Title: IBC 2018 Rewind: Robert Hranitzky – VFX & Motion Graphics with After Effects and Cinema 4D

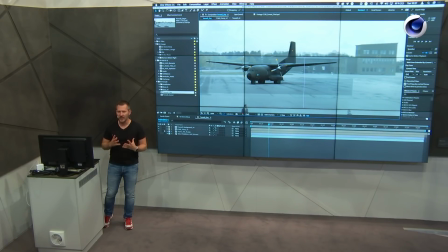[20:37]
Obviously, because I created the textures and the plane to look nice, more or less as it is, right? But the actual plate is obviously not graded.
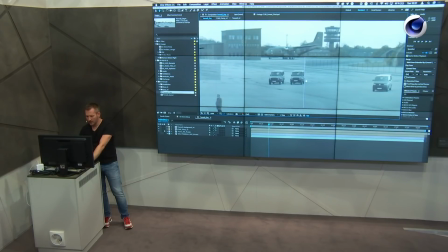[20:50]
You know, it's very desaturated. You know, it's the clean plate that you do all the work in.
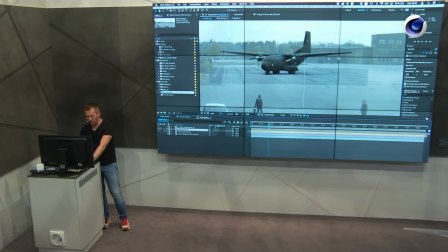[20:57]
So you have to match the original look of that. So going in, and let me just quickly show you how the plane is set up.
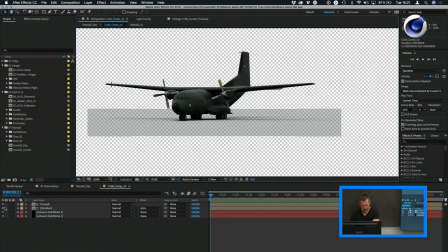[21:03]
This is the shadow that I have.
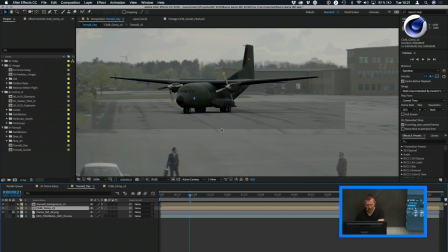[21:08]
It's not quite transparent. I wanted to have more control over it, so I boosted a little bit the midtones.
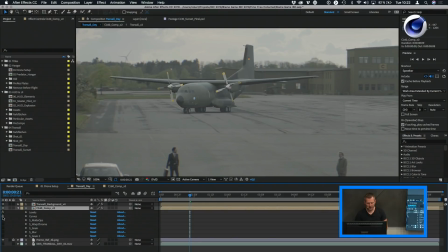[21:16]
So let me show you what I did. First, I add levels and curves just to match the overall appearance.
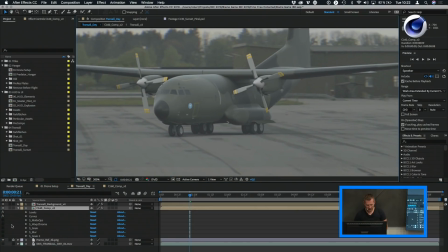[21:24]
Let me zoom in a bit more. And then I use a tool called Sapphire Matte Ops. And this tool is great because it allows you to control the matting of the object. If you have an alpha channel or a mask, it allows you to refine the edges, and you get rid of that gray area, as you can see.
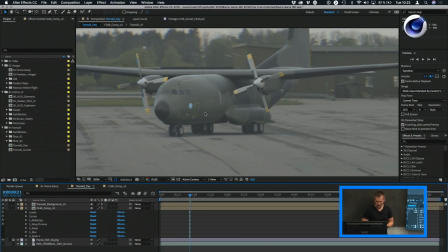[21:43]
Then I used Sapphire Warp Chroma. I always use Warp Chroma for almost everything. It adds those little imperfections at the corners. So let's check that out.
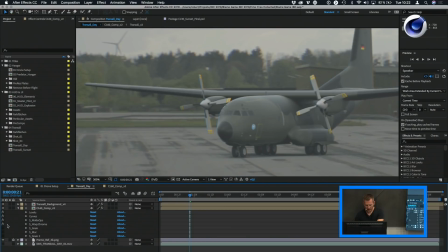[21:54]
See that? That little fringe that you get? And this is something that is also noticeable on the actual footage.
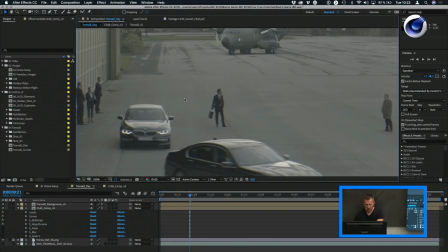[22:02]
So you have blue and yellow, and this was on purpose. It was shot with anamorphic lenses.
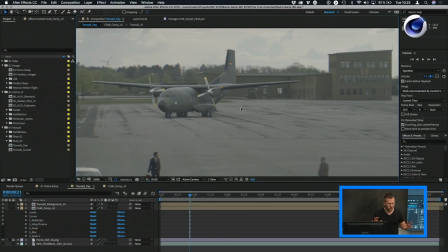[22:08]
It had to have this little bit washed out and also blurry look. It's pretty beautiful if you look at it in the general look. The whole movie actually looks very, very sweet.
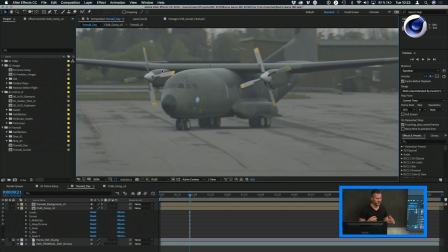[22:19]
So adding the warp chroma effect just helps to integrate the shot way, way better. Then of course grain. And then again I blurred it. And then again another grain layer. So 2 grain layers, a blur, a warp chroma.
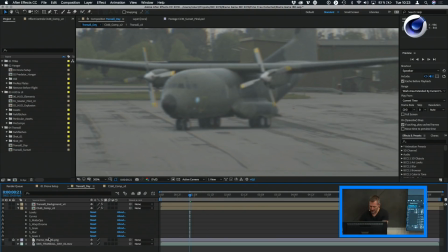[22:35]
It looks pretty bad if you look at it at 200%, right? But as soon as you zoom out, you see that it works pretty well.
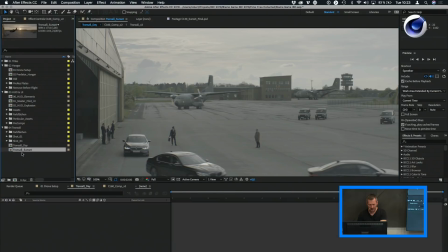[22:43]
And once you add grading on top of that, it's all said and done. So let's take a look at the sunset shot, which was way trickier.
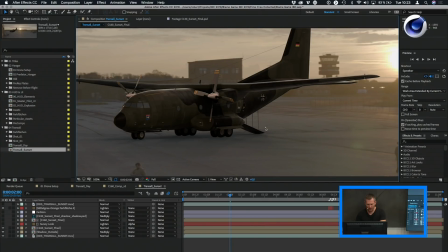[22:49]
So basic principle, again, you can see the ramp. What a really crappy ramp that was, but you don't see that.
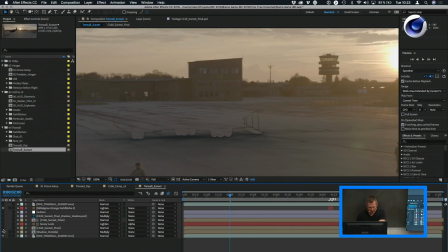[22:57]
So let me show you what I used for this.
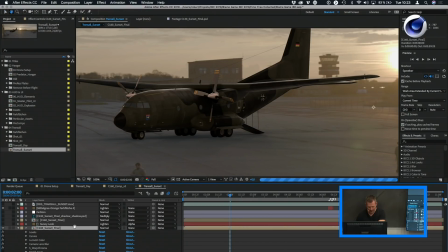[23:02]
Again, the same set of effects. Match grain.
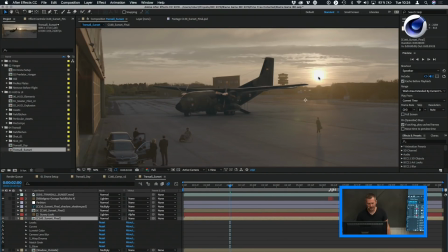[23:12]
Okay, and now this is how it looks like. It looks okay, but you still have the sun in the background with this giant lens flare that's going across that. So how can you fix that? Well, I created a layer that has roughly the same color.
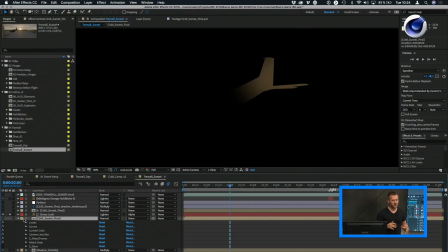[23:25]
You would think it's yellow or orange, but actually it's really just brown. So it's funny to realize that. And you mask that out.
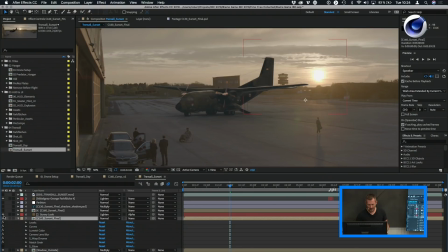[23:35]
And then again, let's show the plane, and you add that on top. So this is with and this is without.
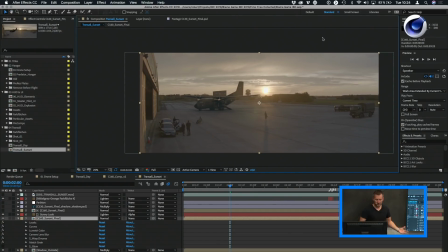[23:40]
And now the shot looks very much integrated in terms of color and overall appearance.
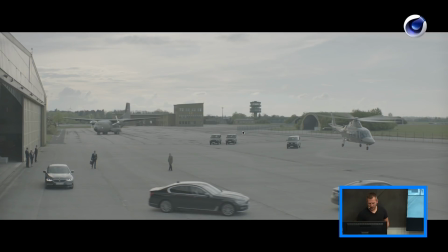[23:48]
So this is how that was created. And let me just show you a few passes along this.
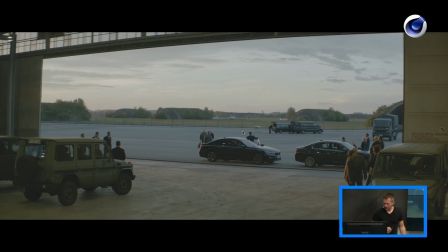[23:54]
Again, this is without grading, and this is with grading. This was another shot where it's in the hangar.
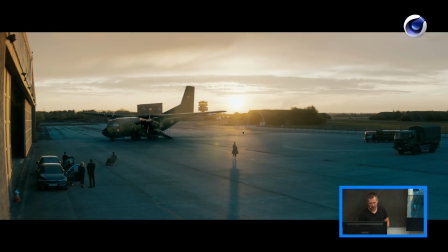[24:01]
And of course, the sunset shot in its finished appearance. So let's check out the CG drone. Are you still with me? Everyone is doing fine, no one is asleep, okay? That's good. I mean, it's still early. Usually, I don't know.
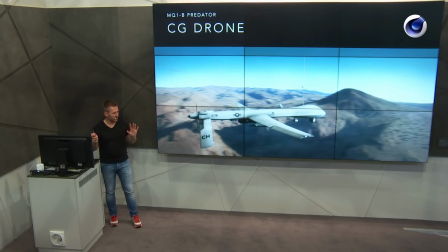[24:17]
The CG drone, it was a very specific request. It had to be a Predator drone. I did a lot of research about drones just to be able to recreate it. In my opinion, you have to understand reality or what you have to recreate.
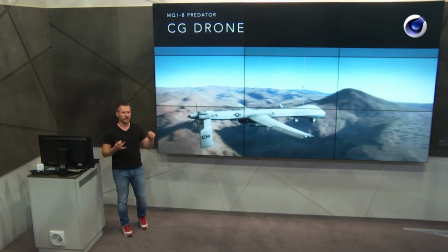[24:32]
You have to understand cameras, how they work, what shutter speed is, what aperture is, what ISO is, what imperfections are, how lens flares are happening, not just drop them in because they're cool, understand how it works.